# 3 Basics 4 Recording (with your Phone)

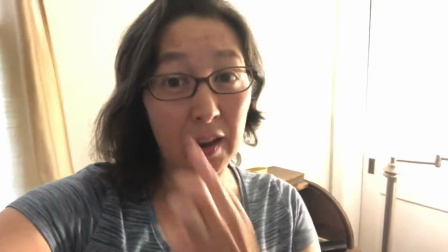4:07 So now you can see the effect of the light being directly behind me.
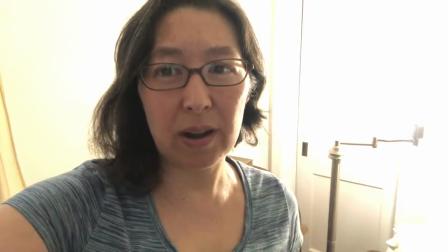4:12 This is a look that you want to avoid, except for those really, really dramatic moments.
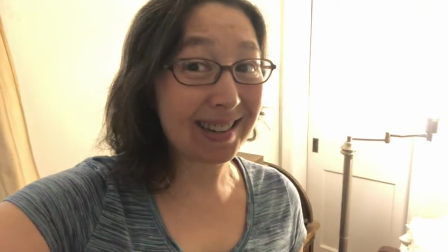4:18 I don't know why you would do this for like a standard video, but unless it were this case.
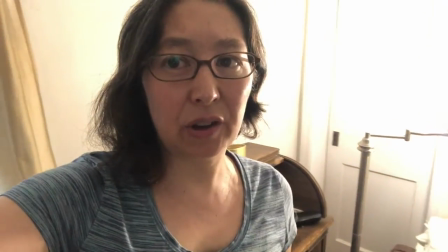4:23 But yeah, avoid the light behind you. So again, I'm just going to give you a turn,
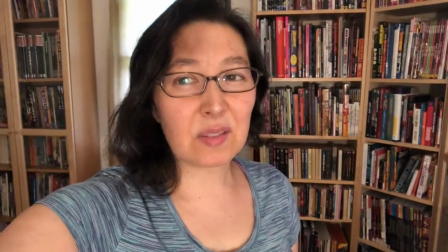4:32 and see, that's probably like the nicest fall of light. And you are seeing some shadow.
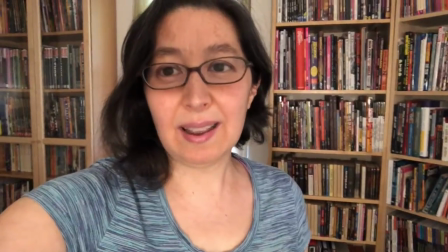4:37 That shadow is actually my hand and my phone. And I decided to film this with my phone because most people are going to be using their phones right now. They won't have access to a camera. So yeah, that's basically indoor light. Modern smartphone cameras tend to be HD cameras, which are very forgiving of natural light. So far we've taken a look at indoor lighting, artificial lighting, but let's just head outside for a minute.
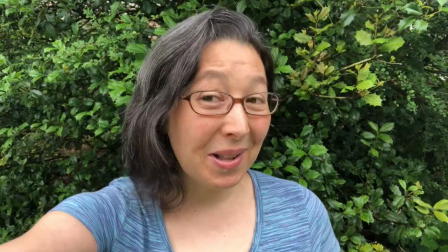5:01 So welcome to the outside.
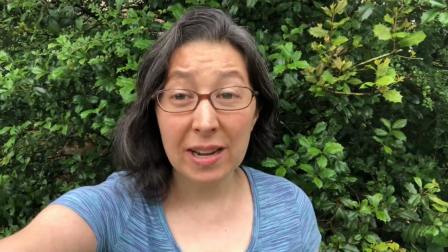5:03 It's actually a pretty overcast day out today, and overcast works in your favor because the clouds diffuse the sunlight,
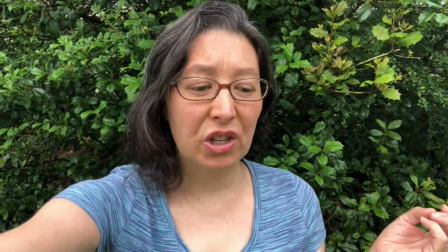5:10 and if there's too much sun, you end up with a situation like we saw with the artificial light indoors,
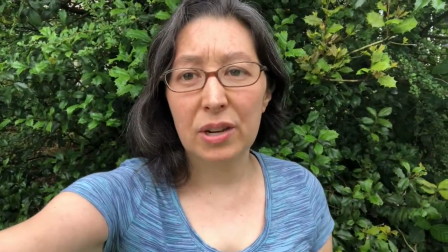5:16 where you're either washed out in the face or you get like a lot of like backlight and that you can't really compensate for easily without extra lighting.
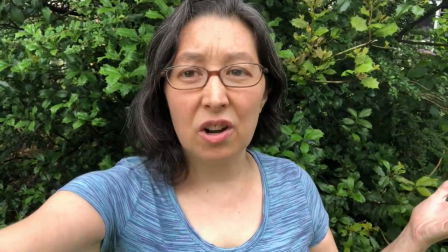5:25 So this gives some nice vibrancy to all the colors because everything is kind of muted with the natural light.
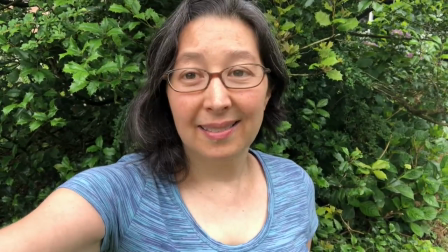5:33 And yeah, that's the great thing about outdoor lighting and HD cameras. Let's head back inside. Okay, so we've talked about light, and I'm back inside and I'm just using some natural light from the window right now. I'm standing in front of the window, so the window is actually behind the camera, which is why I look a little washed out, but work with what we got.
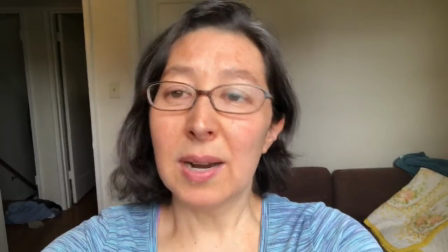5:56 We've talked about lighting, now let's talk about stability. Right now I'm holding my phone and you can see that it's bouncing around a little bit.
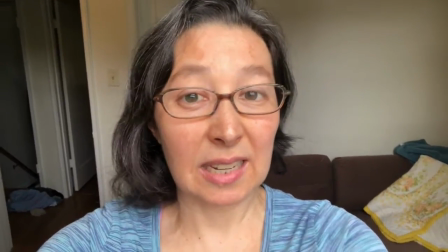6:03 Live internet video has made us more accepting of the kind of shakiness that comes with a handheld camera, such as a phone.
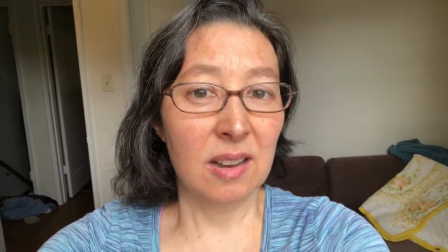6:11 But when you're in a staged situation, such as your house, like if you're doing a promo video, if you're doing a little live stream or something, try to avoid holding the phone in your hands. You don't necessarily have to have a special tripod for it. Something as easy as a windowsill, as I'll show you right now, or a bookcase can help you out a lot.
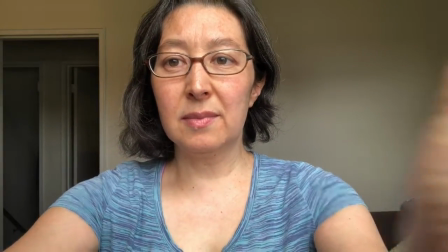6:29 So I'm just going to set this down on my windowsill and then step away, step back into a wider shot.
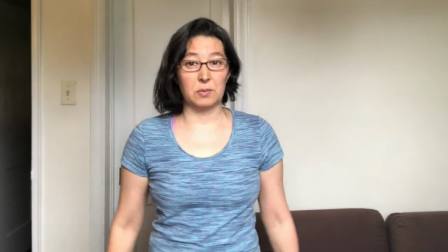6:38 What you want to do is have the camera looking straight onto your face as much as possible. And that's something that we'll get into in the next part, which is framing.
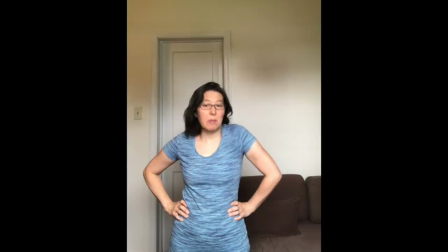6:47 And we're back. Ah, shit. I'm in portrait mode. Now my phone is in the same place it was before.
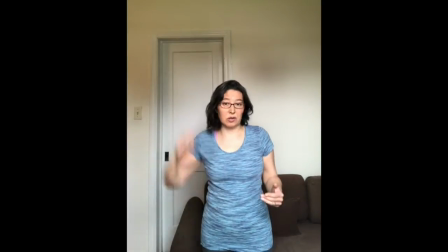6:53 It's on the windowsill. And I'm really short, so you've got all this headroom here, as you can see.
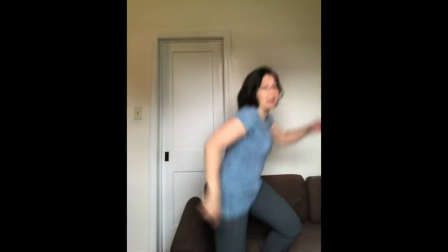6:58 But even if I go and stand up on the couch,
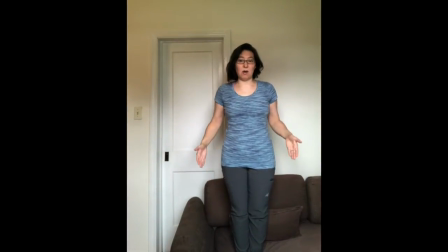7:01 still you're limiting the amount of area in which you can tell your story or show yourself. Plus I'm out of my light. Recording in portrait mode isn't necessarily a bad thing,
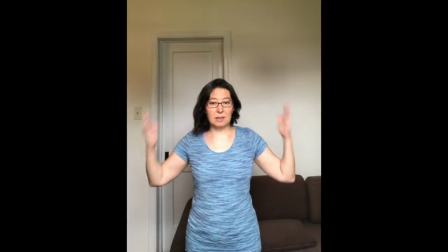7:14 but what it does is it really limits the scope of what you can show,
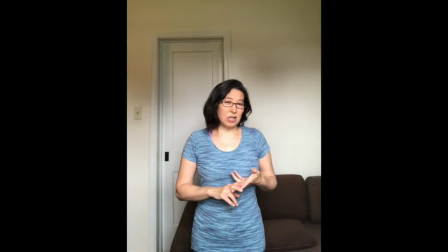7:18 especially since video programs like YouTube or Vimeo are built around the 16:9 aspect ratio, which is landscape mode. So hold on a second, I'm going to switch over to landscape mode. And we're back again.
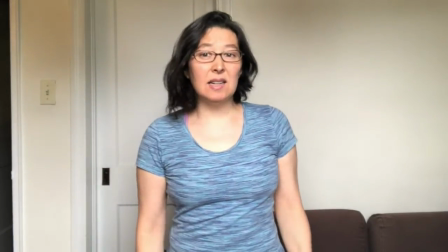7:34 Now see how much more space you have to tell your story. And if you want to do something like a close-up, it allows the
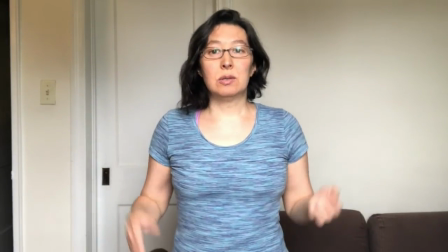7:44 editor to cut off the sides
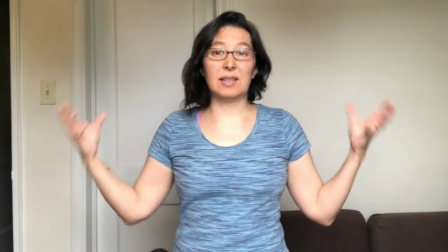7:48 or cut off the top and bottom and still keep the basic shape of the presentation,
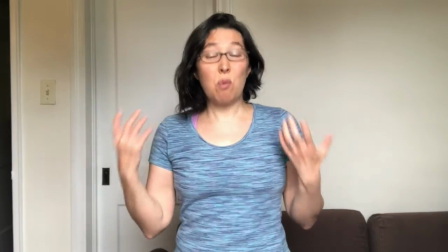7:54 which is your recording. As opposed to portrait mode, where things need to fill in the blanks.
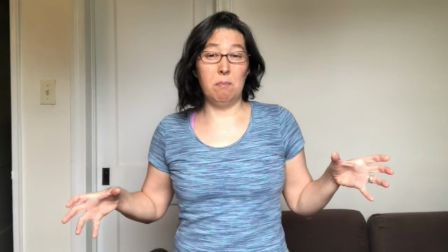7:59 You see those like big black lines on the side of a portrait mode recording.